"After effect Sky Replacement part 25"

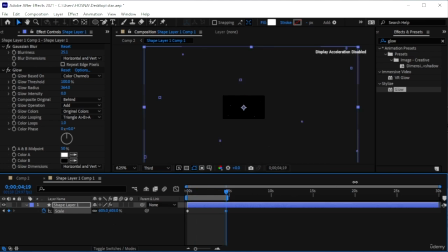Zoom out and just expand it past the composition. So it's like going out of frame. Let's go to like this much. So we have some in frame by the end. And I'm going to go in the comp and see how it looks.
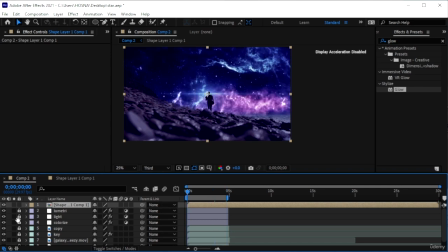Play it. So now you can see we're getting those little things on our layer 2. So now they're connected. We're getting some outside and we're getting some inside.
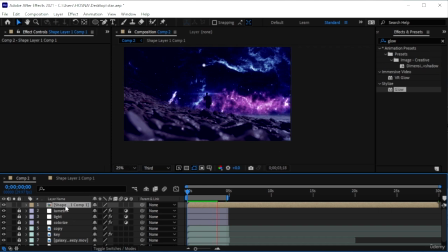We do have to work with the transparency. Hit T on shape 1 and remove some of that opacity because it's not that vibrant. And now we have a factor that is connecting these two guys together.
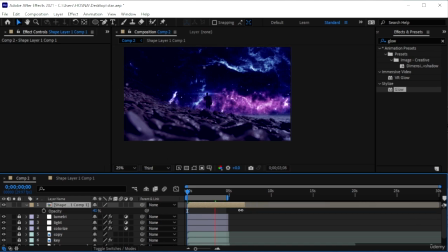Unlike before where it looked kind of fake. As in the particles existed in the back, but as soon as they got to this part, they went behind this, and that is not a good sign.
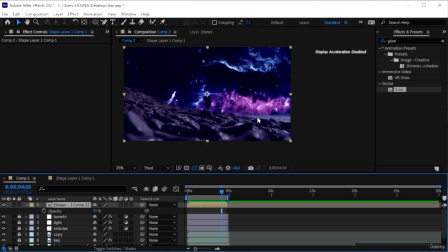So it's always a good idea to add elements on top of your entire work to make it match the scenario that you've created, which in my case is this magical galaxy moment.
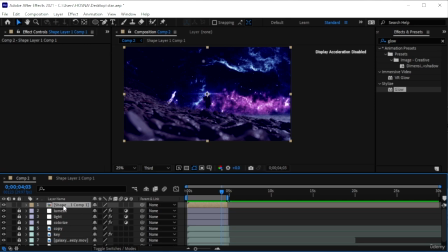We could also, to intensify the feeling, Control D on shape 1, right click, transform, flip horizontal. So we're getting from 2 different directions.
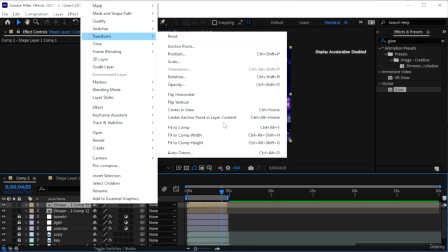Right click again and just do it vertically 2. Flip vertical, so we're getting 2 different things.
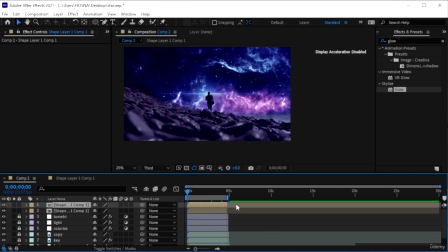This is just a lazy way to increase the particles. You could also go in and create another shape layer, make it a pre-compose the layer, and then just add different circles, work with the glow and all that.
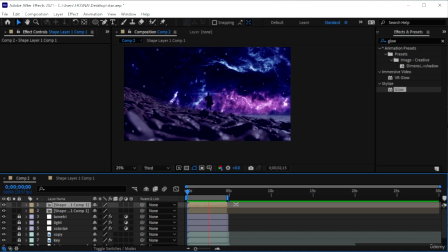But this is just a lazy way to do it. And now you can see we have a nice galaxy video. It's only 5 seconds, but you can make it as long as you want. And using these simple techniques, you can create this. And I'm not liking how they're traveling together.
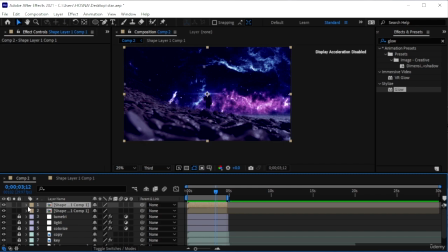So what I am going to do is to just cut this around half of the previous one, Control D, duplicate it, and then bring this here.
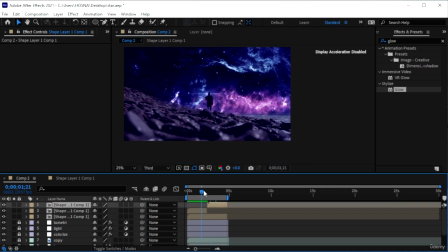We're going to go in the end of this, hit T, and create a stopwatch so it fades there, 0. And we're going to do the same thing in the back, although we don't need to because the whole thing does not fade at all.
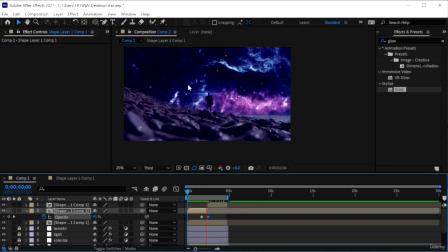So now we have this, and then halfway this appears, and it disappears, and then another one starts from the center. So that creates a more random appearance for those little particles.
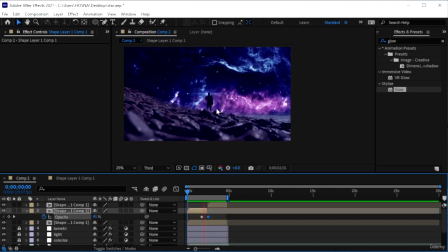And yeah, so that was how we can replace the skies of footage using the mask layers and some key effects that we have in our effects and preset panel.
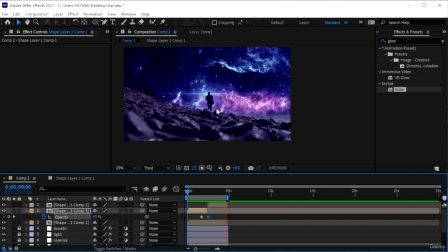We started with an easy example, and then we proceeded to go with a rather, I wouldn't say hard, it was more of a advanced editing, which, as you saw, it was doable, and we created this.
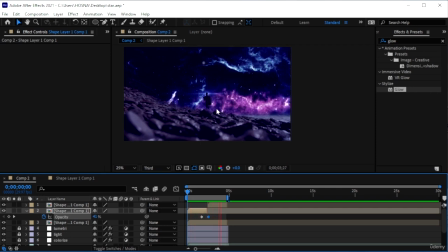So as long as you follow the steps and use the footage that I have kept in the resource pack, you too can create this. You can also take it to the next level, maybe add like a green colorized effect on top, so it's kind of with aliens.
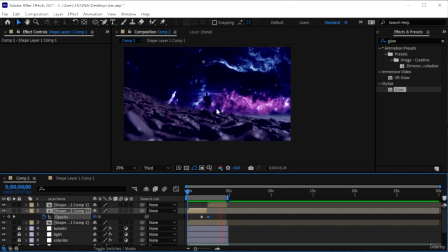You can add like a snow overlay. Basically combine things that you have learned so far to make the best out of your clip. So I hope you guys enjoyed this rather long lesson, and I hope to see you guys in the next lessons.